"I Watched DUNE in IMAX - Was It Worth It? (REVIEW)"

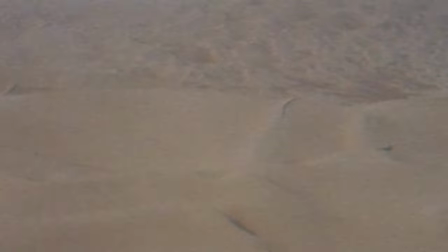0:04 So, Dune came back to IMAX screens for one night only, just to get us all hyped for Dune Part 2. I managed to check out said re-release, so I'm gonna give you my quick thoughts on this trip to Arrakis on the big square. So let's get into it.
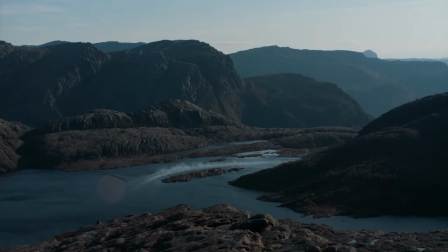0:24 First things first, Dune Part 1 was shot on the Arri Alexa LF IMAX and the Arri Alexa Mini LF, both cameras approved for the IMAX screen. I mean, IMAX is literally the name of one of those, so like, yeah, it kinda makes sense.
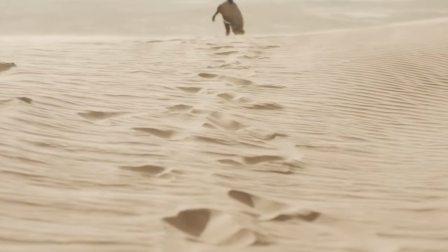0:37 So while this movie was of course not shot on traditional 70mm IMAX film, I think this movie is one of the best examples of digital IMAX out there. And I know there are quite a few IMAX purists out there who will reject any release like this that's not shot on film or projected in a true IMAX theater. Everyone of course has the right to their own opinion, but I think when you have a movie like Dune,
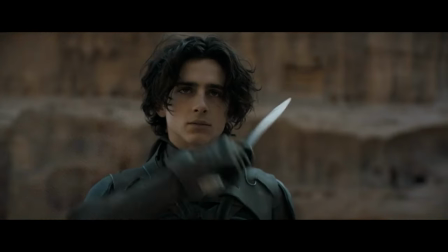0:59 where multiple sequences were shot with this format in mind, that doesn't just feel like they threw it into the IMAX theaters just because they could. Visually, this movie is simply breathtaking. Now, of course, this movie is over 2 years old at this point, so chances are pretty much everybody here has seen the movie, so go ahead and comment down below your experience checking out Dune Part 1, whether it be in IMAX, theaters, HBO Max back in 2021, whatever it is, let's just, share our Dune experience, if you will.
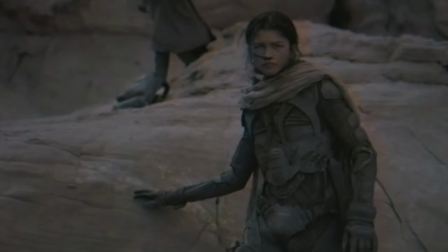1:28 I did manage to see Dune in IMAX back in 2021 when it was first released, but I really did not appreciate the craft of it back then. Cut to 2024, seeing it again in IMAX, and now I'm just all like,
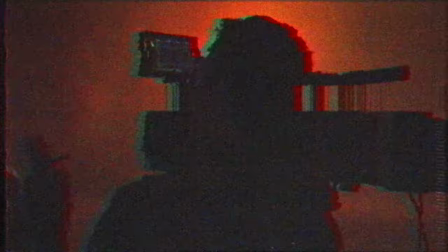1:43 a lot of that comes from cinematographer Greg Fraser, who delivers an amazing looking film, just like with every movie he's attached to.
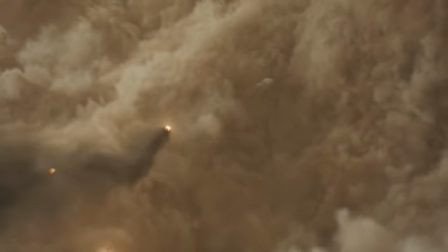1:50 Every single frame of Dune could be hung up on your wall with so much fine detail and atmosphere.
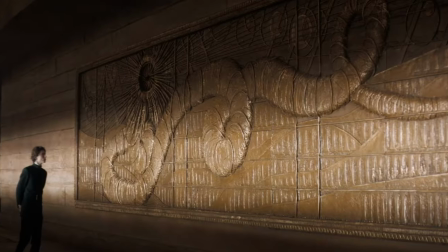1:56 This goes hand in hand with the amazing production design, whether you're talking about the different homeworlds for the Atreides and the Harkonnens,
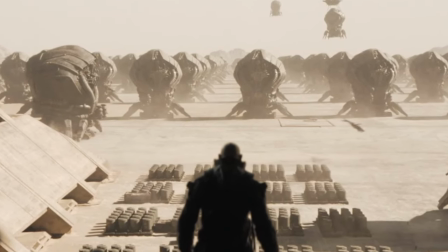2:03 the incredible locations of Arrakis, the ornithopters, the giant spice freighter harvester doodads. And when the production design and the cinematography are so good,
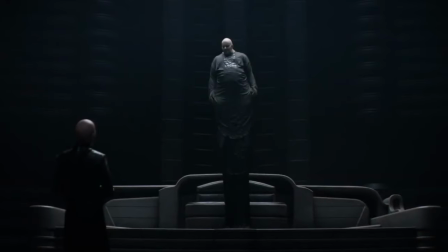2:13 they can instill fear into the audience before any of the villains say any words, you know you've got something good.
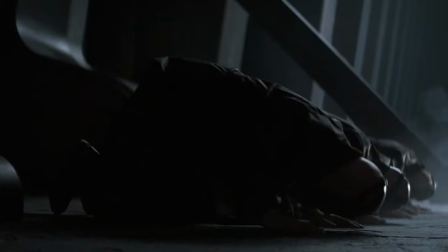2:19 That is what happened to me whenever we cut back to the Harkonnens and their homeworld, sitting in their dark, moody chambers going, "We will destroy the Atreides. My sand, my worm, my Dune." So with all that in mind, why not see it on the biggest screen you can?
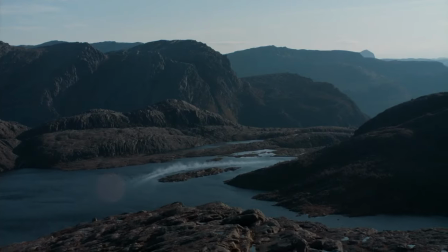2:37 Like I mentioned earlier, the movie was shot with IMAX in mind, which gives the world a much grander scale,
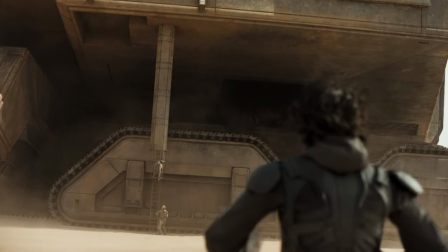2:42 either when you see these massive spice harvesters or viewing the planets from space.
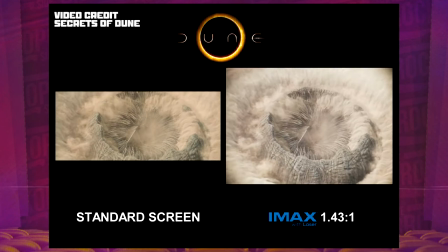2:47 When you compare the amount of visual information you get from a standard, you know, 2:3:9 widescreen format to IMAX, it's actually quite substantial. It's not just, oh, look, there's Paul Atreides' knees in that one shot. Definitely needed to see that. No, it's like, oh, everything is a lot bigger than I expected it to be. This is so f***ing cool.
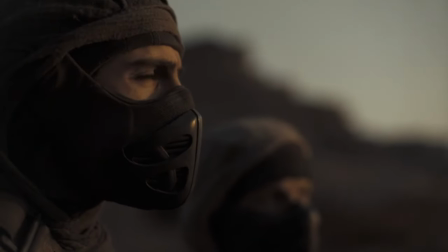3:12 Getting to see this movie again in the format with my greater appreciation of IMAX itself, it really made me fall in love with the movie in a brand new way. It also greatly reminded me that this movie is very, very loud.
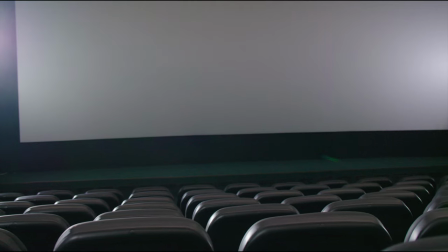3:26 The IMAX sound system is not f***ing around with this movie.
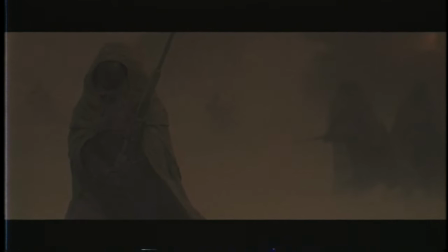3:30 From the moment the film begins, we're introduced to Arrakis and the Harkonnen, Hans Zimmer's incredible score just fires on all cylinders. Not quite enough to make you go deaf or get any tinnitus in your ears, but enough to make a standard theater screen or your home sound system just seem like a $20 Bluetooth speaker. Anytime in the movie where the track titled Paul's Dream came up and it goes, chills every time.
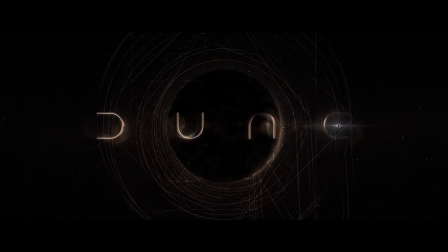3:56 And the IMAX aside, the movie as a whole is just simply spectacular.